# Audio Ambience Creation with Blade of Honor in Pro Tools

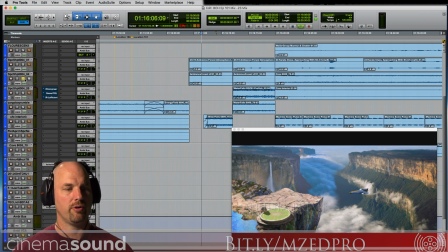500s
And there's birds and things and general ambience. Here's the forest action. Pan to the surrounds.
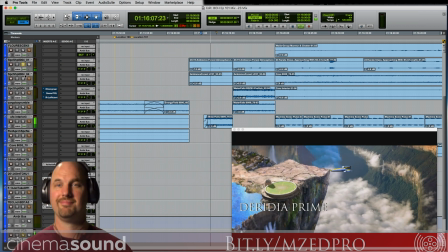507s
Here's the other forest action. Pan to the fore, and then the waterfall comes in.
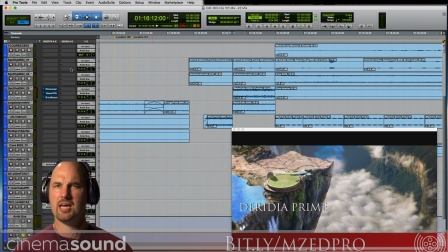513s
And then once we cut to the cave, here's what it sounds like. Sort of the same sound, but just different level.
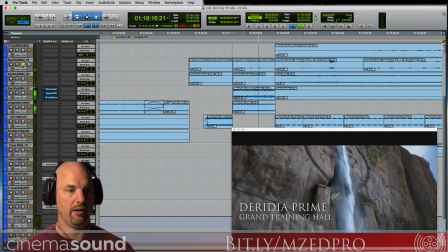523s
And in a different place of the file. And the same here.
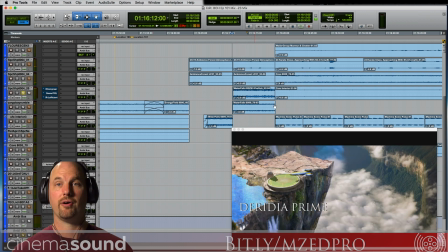530s
And then obviously the waterfall gets bigger. We add 2 layers worth of waterfalls.
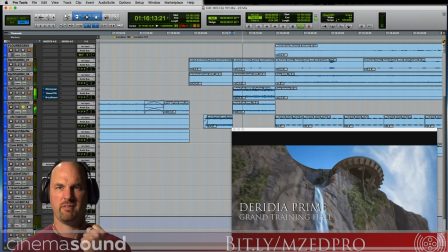537s
And the other waterfall. Kind of more of a thump. Yep, that's it.
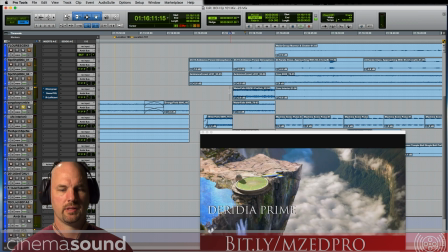543s
Let's zoom in and take a closer look at how we've done this.
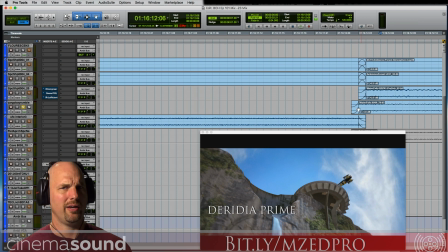547s
Now, right away, we can see that there's something that's kind of weird here, and I've left this in just to show you how this works. And you'll notice that these ambiences are 1 frame later. If it starts here, then it's later. Well, wouldn't that be late? Well, if you did it early,
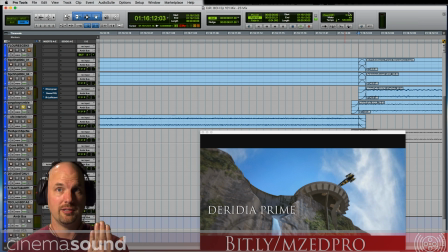565s
because the nature of how your eye works with your brain and how incredibly slow it is, your eye doesn't process information very fast, but your ear does really, really fast. And if you put it on the other side of the cut, it feels early. Now, it's going to be very difficult for you to tell because the video is probably delayed on your streaming and all of that other kind of stuff.
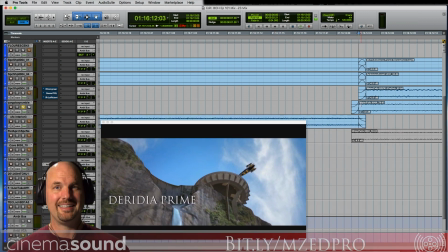583s
But I've also created, just as an error, this early fade-in of the waterfall.
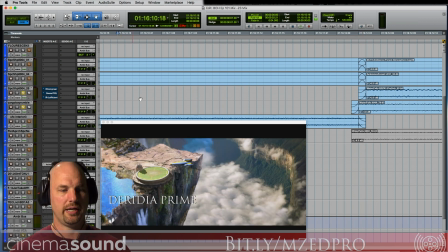590s
So let's solo these 2 waterfall tracks. Come back here. Let's see here. Do you hear it go, ba-da,
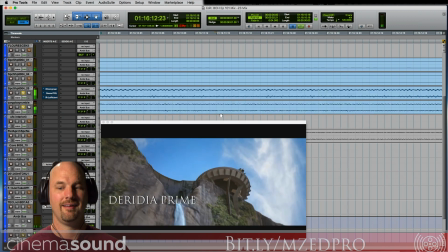601s
ba-da? And that's the difference of what a frame will make. If it's a frame early, that's a problem. So let's line this up correctly. And now take a listen to it.
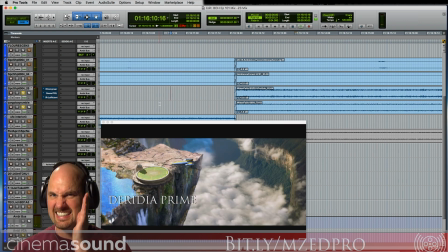616s
Here it's dead on sync together. So one frame you may not feel like is a big deal, but obviously it was a big deal because I went ta-da versus bam all together. I'm making musical phonemes out of what that must sound like. Same thing with the rest of these.
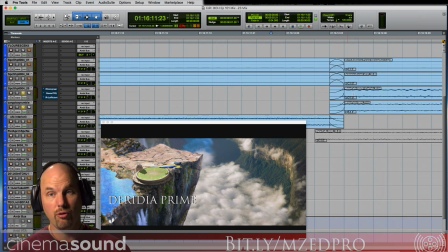630s
We want these crossfades to all happen at the same time, or if they're not crossfading, to fade up as this one does, as these two kind of come out on their own track. So let's take these earlier a frame and see how it feels. First, let's just remind ourselves how this feels with this one. And, you know, again, your video may be a little off, so take that into account.
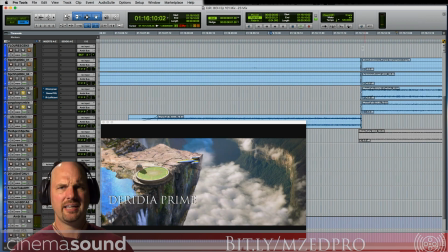651s
All right. You may be like, yeah, it feels late to me. Well, okay. Let's try it a little earlier here. I'm just going to move these all over one frame. And Pro Tools does it this way.
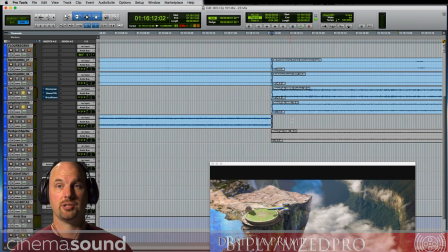662s
Your digital audio workstation may do it a different way. Try this.
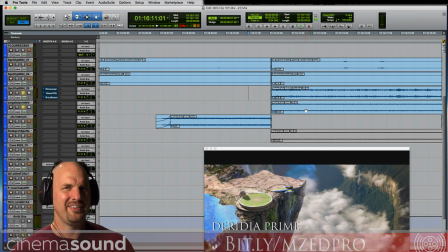669s
It just feels a little early, feels like you're jumping the gun a little bit. And again, you may not be able to tell in your streaming, but my rule of
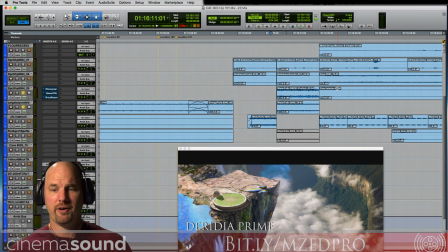683s
thumb is one frame. Whoa, wrong key. One frame at the cut happening after the cut.
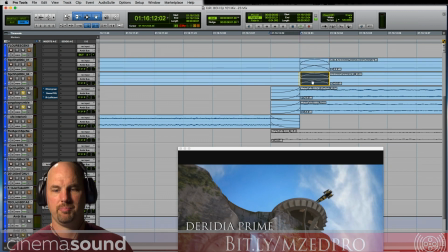694s
So we'll pull it back here. And just to remind ourselves, the cut is here, the crossfade happens after. You can expand it to 2 frames if, you know, the sound needs it or there's some weirdness in the crossfade, and that's okay.
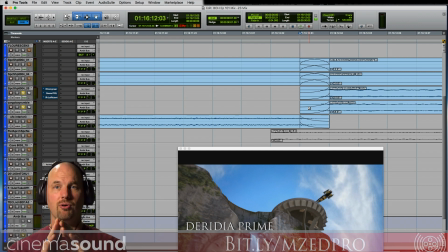708s
In which case, then you would split or, yeah, go either side of the cut. Not 2 frames late, that's too much. So you would start it and then crossfade on after it if you needed to.
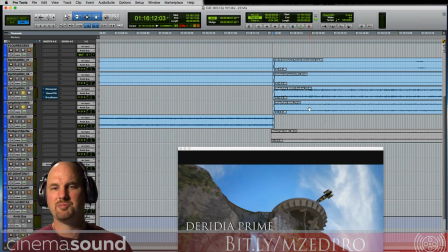720s
And you could, you know, but it really is a case-by-case basis. The rule for me would be 1 at a time.
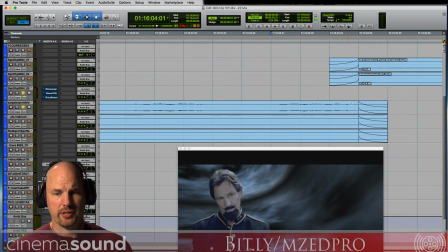727s
All right, here's a weird example that I want to give you really quick, though. There's no crossfades here, right? It's just the incoming and the outgoing. Look at where the cut is, which is here.
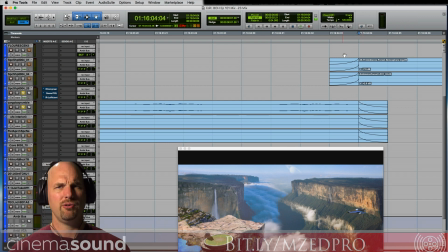737s
And you're like, well, Mark, hey, you crossfaded that in before. Yes, but remember I said that 2 frames is okay if you need to.